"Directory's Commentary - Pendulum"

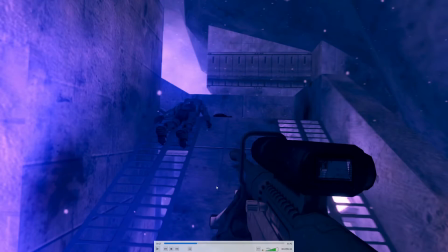So that was just a jump cut, but the player position is so similar that you can just kind of get away with it.
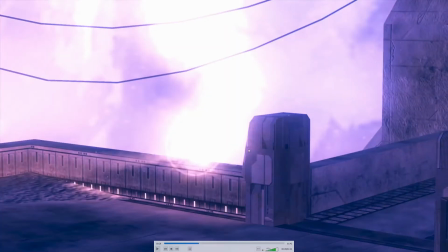And here, the cross dissolve is right as I'm zooming out.
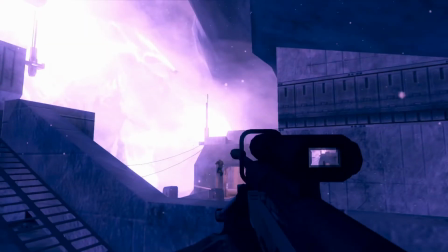It's very hard to see. It's like 2 frames. And as I'm zoomed out, there's another player. And then it's my clip and I'm sniping Zutrukio.
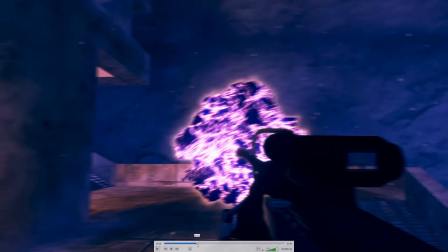And yet again, it was the same kind of transitional thing here where
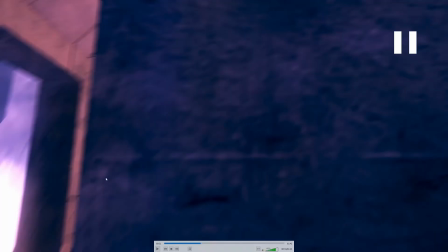I quickly zoomed into the wall and used that as a point of transitioning with the angle.
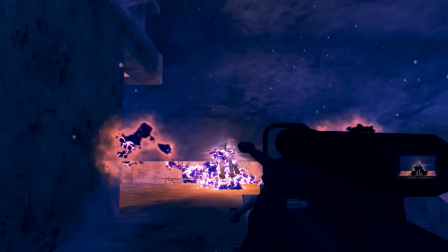This effect right here was using the qualifier on the reddish yellow color from the muzzle flash, and as well as the shield flare, you'll see it blended in too. And because it's a qualification, not a motion track or a mask, it actually applied in my scope too, which is kind of cool.
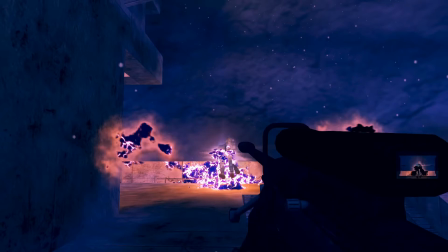And then within the qualifier, I basically said, okay, within this section, I want to use S Zap, which is Sapphire's lightning effect.
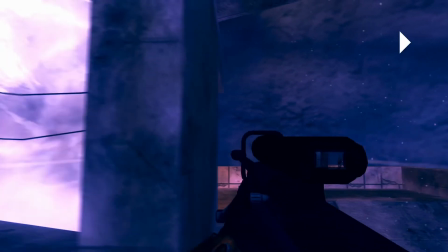So I just kind of sprinkled that throughout. And this is a very basic masking transition.
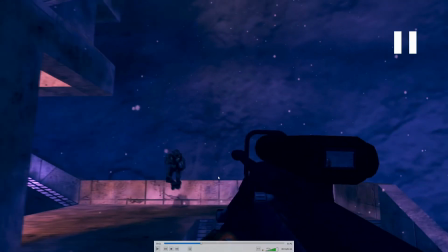And I did, I think, two of these that I wish were done more carefully, because when you're idling with the Spartan, there's that breathing animation and your weapon kind of bobs up and down.
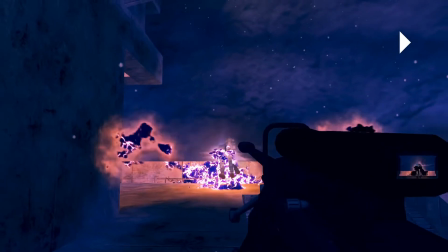They weren't in sync when I did the masking transition. So you can see a little bit of an offset.
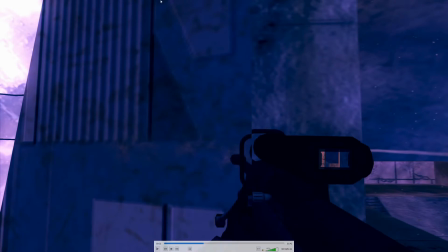And I kind of wish that I waited for a point on this clip to where the breathing animation was the same and then mask it that way so it's actually seamless. But I don't know. I probably could have done a bit better if I feathered this, and I didn't for some reason.
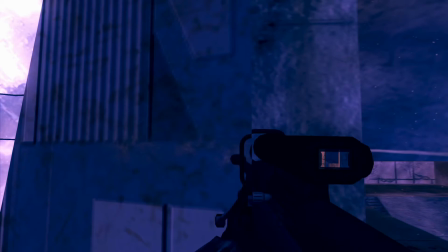So that's what it looks like in both cases, or all three cases that I do it in this video. I don't remember how many times.
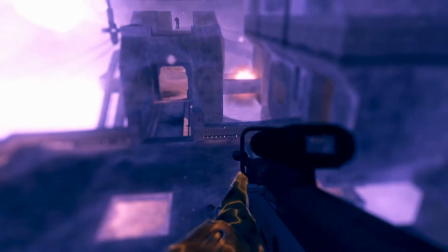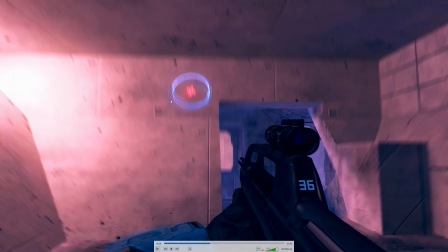This right here, yet again, just some random lazy motion tracking stuff on my part. I was originally going to have an animation of a Spartan chasing another guy, just like in the part that I scrapped from Death Machine 3, oddly enough.
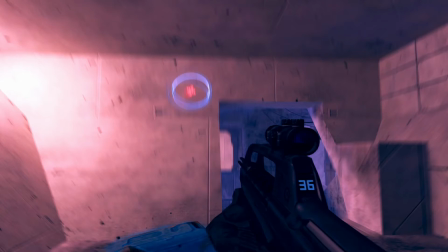But the reason it didn't go in here is because I was having a glitch in Fusion where it wasn't motion tracking video mats onto my layer. So I just took a universe component. This is HUD components, and I just added some random spinny looking thing.
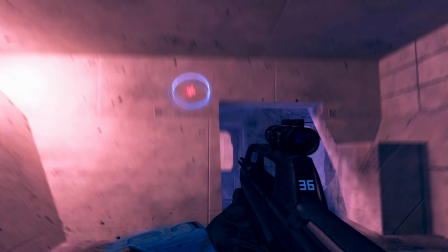I'm like, I already had tracking data, so I felt like putting something there. There's really no value to this.
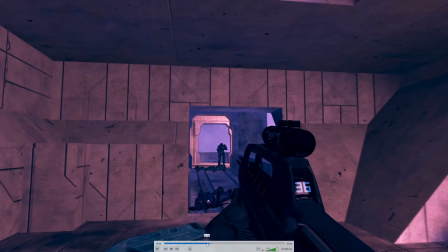But this is the sneaky transition between the two clips right here.
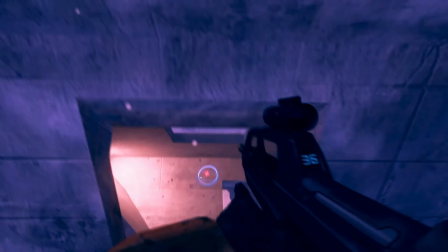I will say this does, I guess, help distract from the fact that there's a transition. But this clip is Zertrukio's because he has orange armor, and the next clip is mine because I have blue armor. So what I did is I keyframed his arm color over time to be blue.
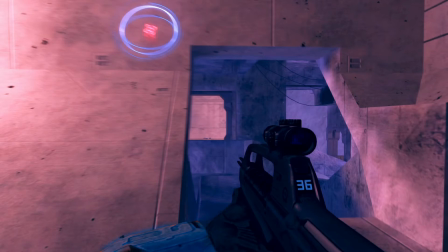I know it's kind of rough, but it gets the point across. Because if it was a jump cut from blue to orange, it would have been more noticeable.
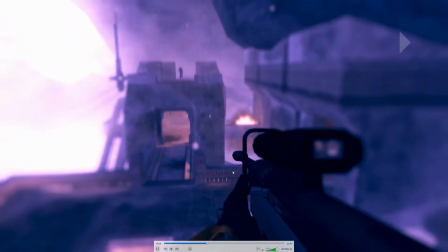But the turning point is where I actually do the jump cut between clips.
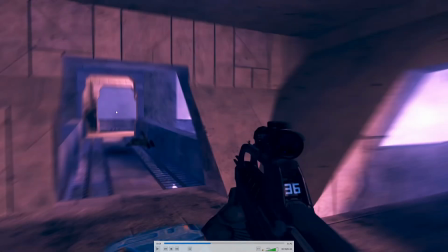So it's right on this frame, you can't actually see the player, and then bam, there he is.
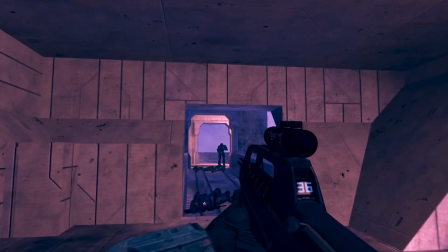So with that amount of motion, you don't really see it. You get to trick the viewer a little bit.
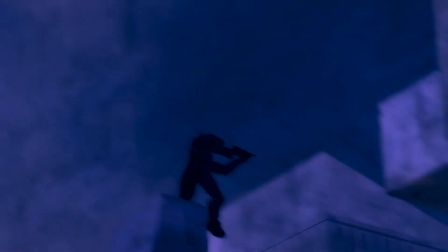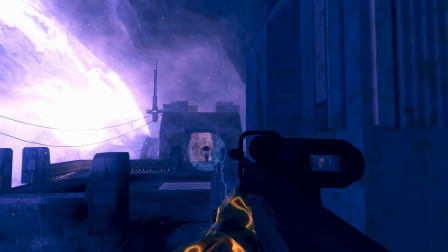This is another component from that particle illusion software that I explained in Death Machine 3, where I made the title screen. So this is kind of inspired from B2P by GTS and Thomas XP.
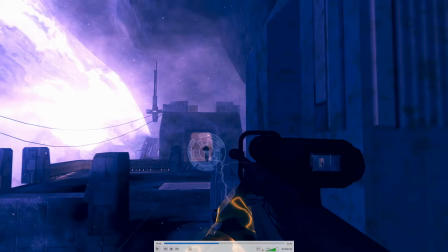If you guys know that video, it's a Halo 2 video that has no HUD clips, just like this one. And there was a part where GTS masked the guy and had him animated through the pillar.